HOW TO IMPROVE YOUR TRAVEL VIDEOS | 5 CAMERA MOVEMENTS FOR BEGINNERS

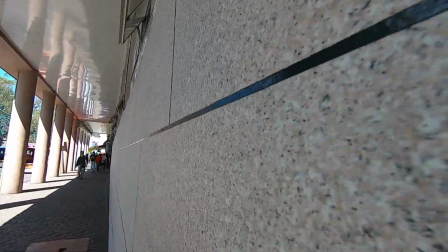(4:05)
And here's another example of an outside wall shot with no specific subject.
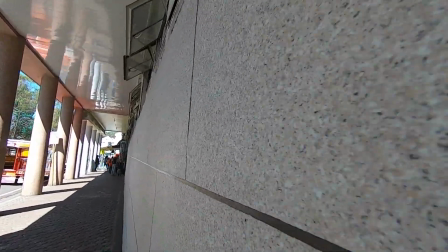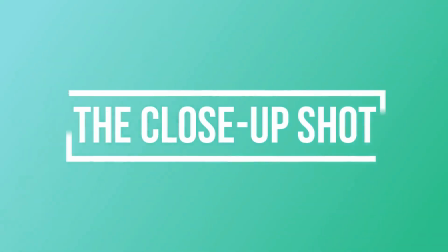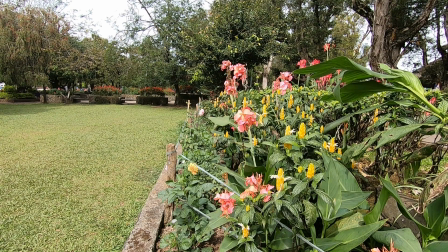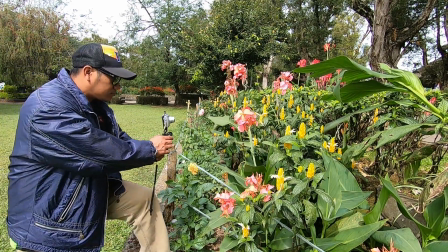(4:27)
The main purpose of the close-up shot movement is to show the detail of your subject.
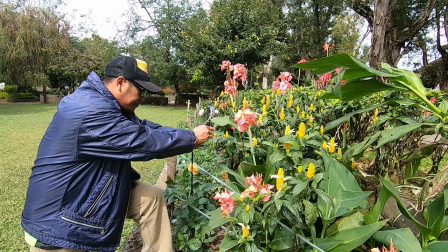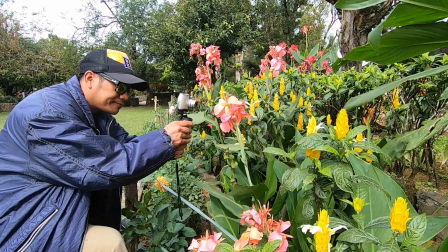(4:41)
This camera movement works perfectly with smaller objects to reveal a certain or a specific part or area.
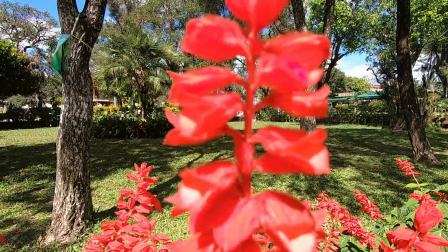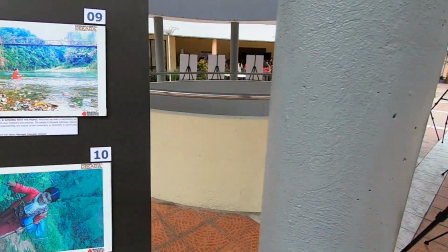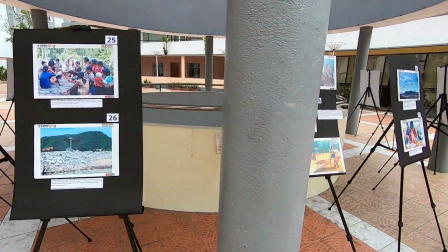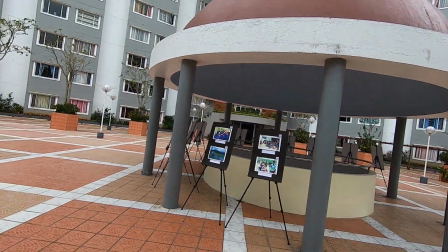guys, those are my 5 different camera movements that you can use on your travel videos. And if you like this presentation, please give it a thumbs up. And if you want to watch more of my upcoming videos, please subscribe to my channel. Just follow this very simple instruction down below. Just don't forget to ring the bell to be notified on my upcoming uploads. So thank you so much guys for watching, and I'll see you on my next video.